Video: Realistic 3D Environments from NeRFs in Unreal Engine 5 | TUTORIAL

We used a drone footage to create a photo reel 3D environment in 20 minutes and then we used that to create a cinematic short in Unreal Engine 5. We promised you yesterday, we showed you exactly how we did it. So here it goes.
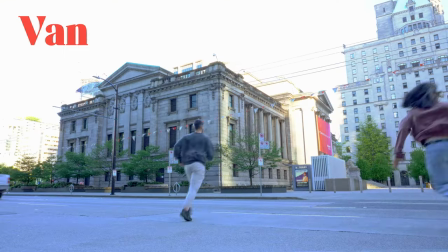First, we needed a drone shot from the Vancouver Art Gallery. This is David. We found him a couple of days ago on Instagram because of his beautiful drone footages around Vancouver.
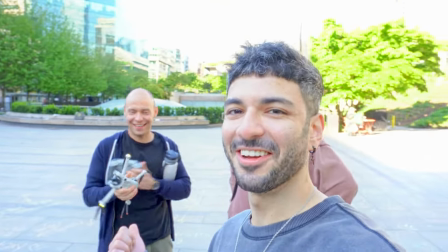I just want to give a fucking shout out to David for coming out on a Saturday morning with us.
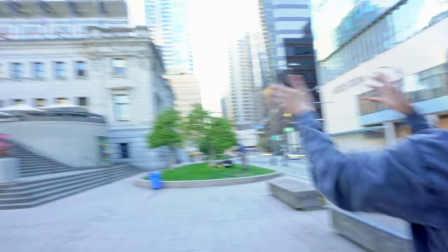After some planning it was time to start. Ready, set, go!
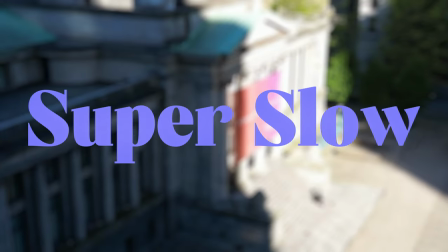The plan was to move super slow, shooting 4K resolution,
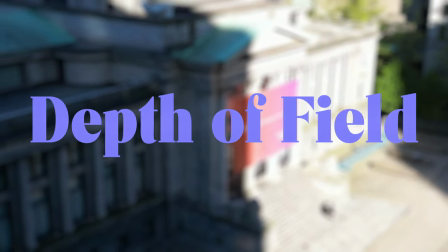fast shutter speed, and a wide depth of field to have the clearest and sharpest image.
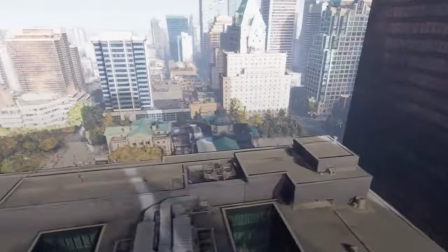Now for this to work we had to do a 360 orbit around the gallery. But the problem is that there are all sorts of tall buildings around and to avoid hitting them,
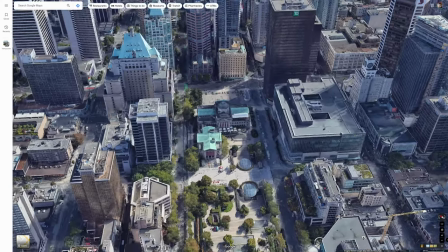The only choice was to split up the orbit into multiple trajectories and movements
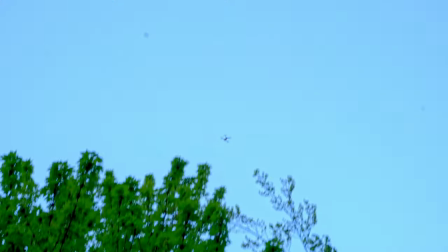which is not ideal We are going under the drone to make sure we can fly it and we are not even hitting
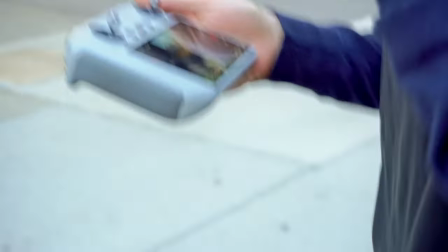the orbit That's pretty good. Yeah, we got it Now that we had the footage of the building it was time to recreate the environment in 3d We want to use artificial intelligence to turn these footages into a nerf.
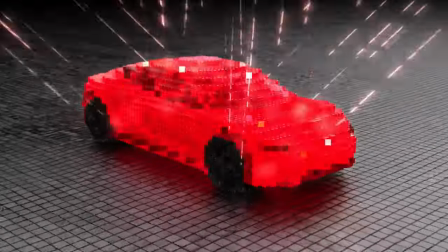Think of nerf as a 3d volumetric capture Created as a result of our footage a capture that we can take straight into one real engine 5 to have ultimate control over the environment I'll make it simple for you if the video was taken at one angle using a nerf You now have access to a lot more than just one angle You can drop cameras virtually anywhere at your own lighting setup your own elements and characters and create an entire story With one five to ten second video. We were ready to create the nerfs But we were facing a huge problem. Most of the videos that we uploaded into Luma AI didn't even process. We didn't know why, but those that process turned out great. To fix this problem, we had a solution.
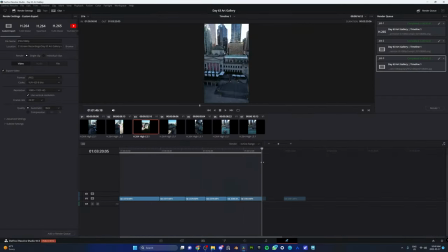We're gonna stitch the videos together at different lengths and create 20 to 30 different versions. And yes, the good news was they all processed successfully. But the issue was, since there were not one continuous shot, we ended up with blurry nerfs and loads of artifacts. At this point, we almost gave up. Faroz was smoking and Faroz stopped eating. At midnight, right before we scrapped this whole project, we came up with our last idea.
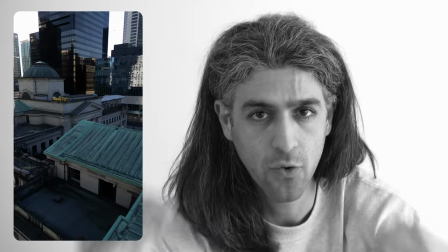Our last hope. We analyzed the only footage that gave us the best nerf in the start.
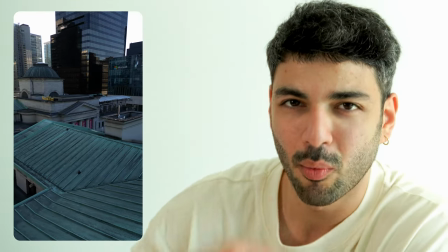The key to that first raw footage was that there was no state of idleness.
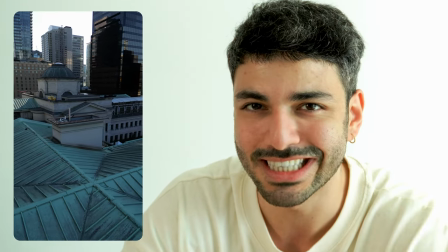So then we went to the other raw clips, trimmed them so that they're always in a state of movement, And then we decided to upload them one more time
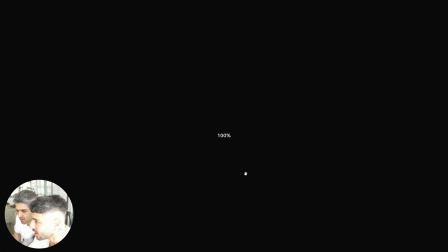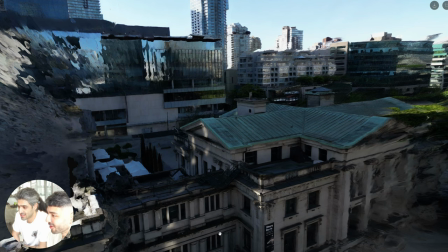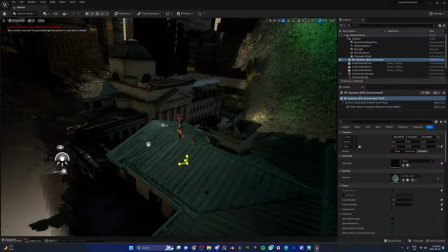Out of all the versions we ended up with two decent nerfs that we could use in Unreal Engine 5 Luma AI has this neat UE5 plugin that lets you drag and drop an entire nerf into your scene It works like magic Fuck off Since most nerfs are not perfect and have sides that
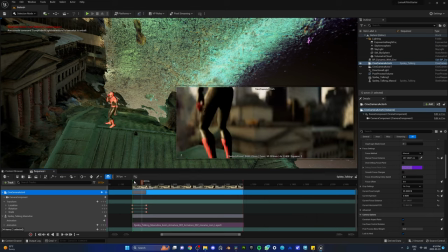are incomplete or have some sort of artifact, we must first lock down our camera angles.
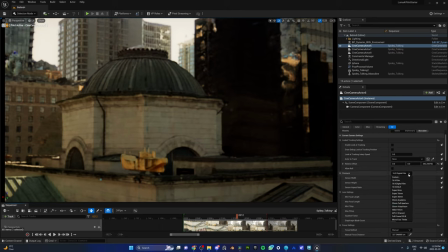And as for the camera settings, we're using an IMAX 70mm with the squeeze factor dialed up to 2,
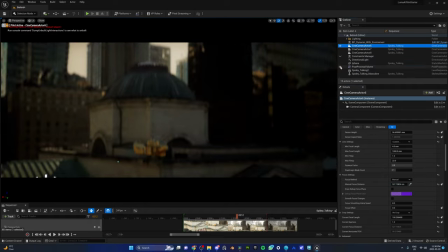which is gonna give you that anamorphic lens effect and also make it look like you're watching a movie.
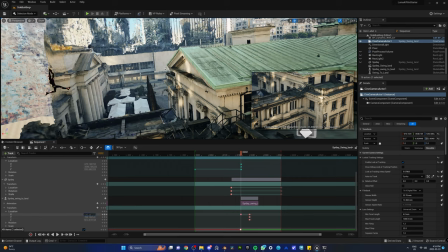It just looks beautiful. For our character, we downloaded a model from Sketchfab and animated it using Miximo. Now, Spidey was gonna be on a call with Ann Mei and since he had no phone attached to the hand,
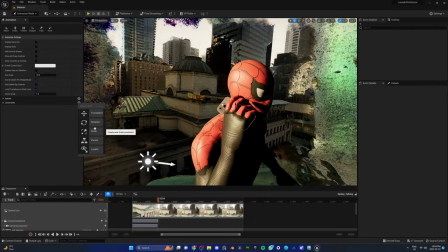we downloaded that from Sketchfab and used the constraint tool in Unreal to parent it to the handball.
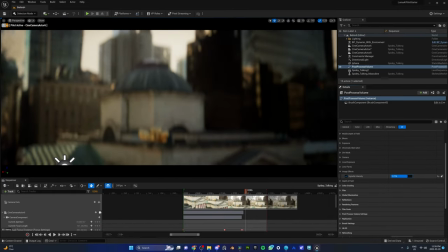Added a post-process volume to control the exposure, bloom, vignette, and film grain to add that cinematic feel.
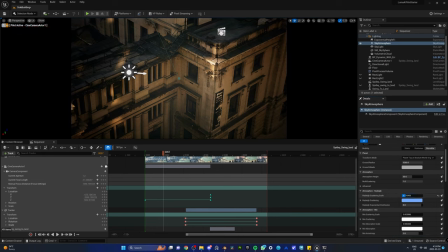But it's time, we're almost done. But there's one final crucial step and that is lighting because the lighting makes a difference between your Nerf looking real or absolutely fake. There's three settings or three elements that you need to focus on and that is the exponential height fog, the sky atmosphere and directional light.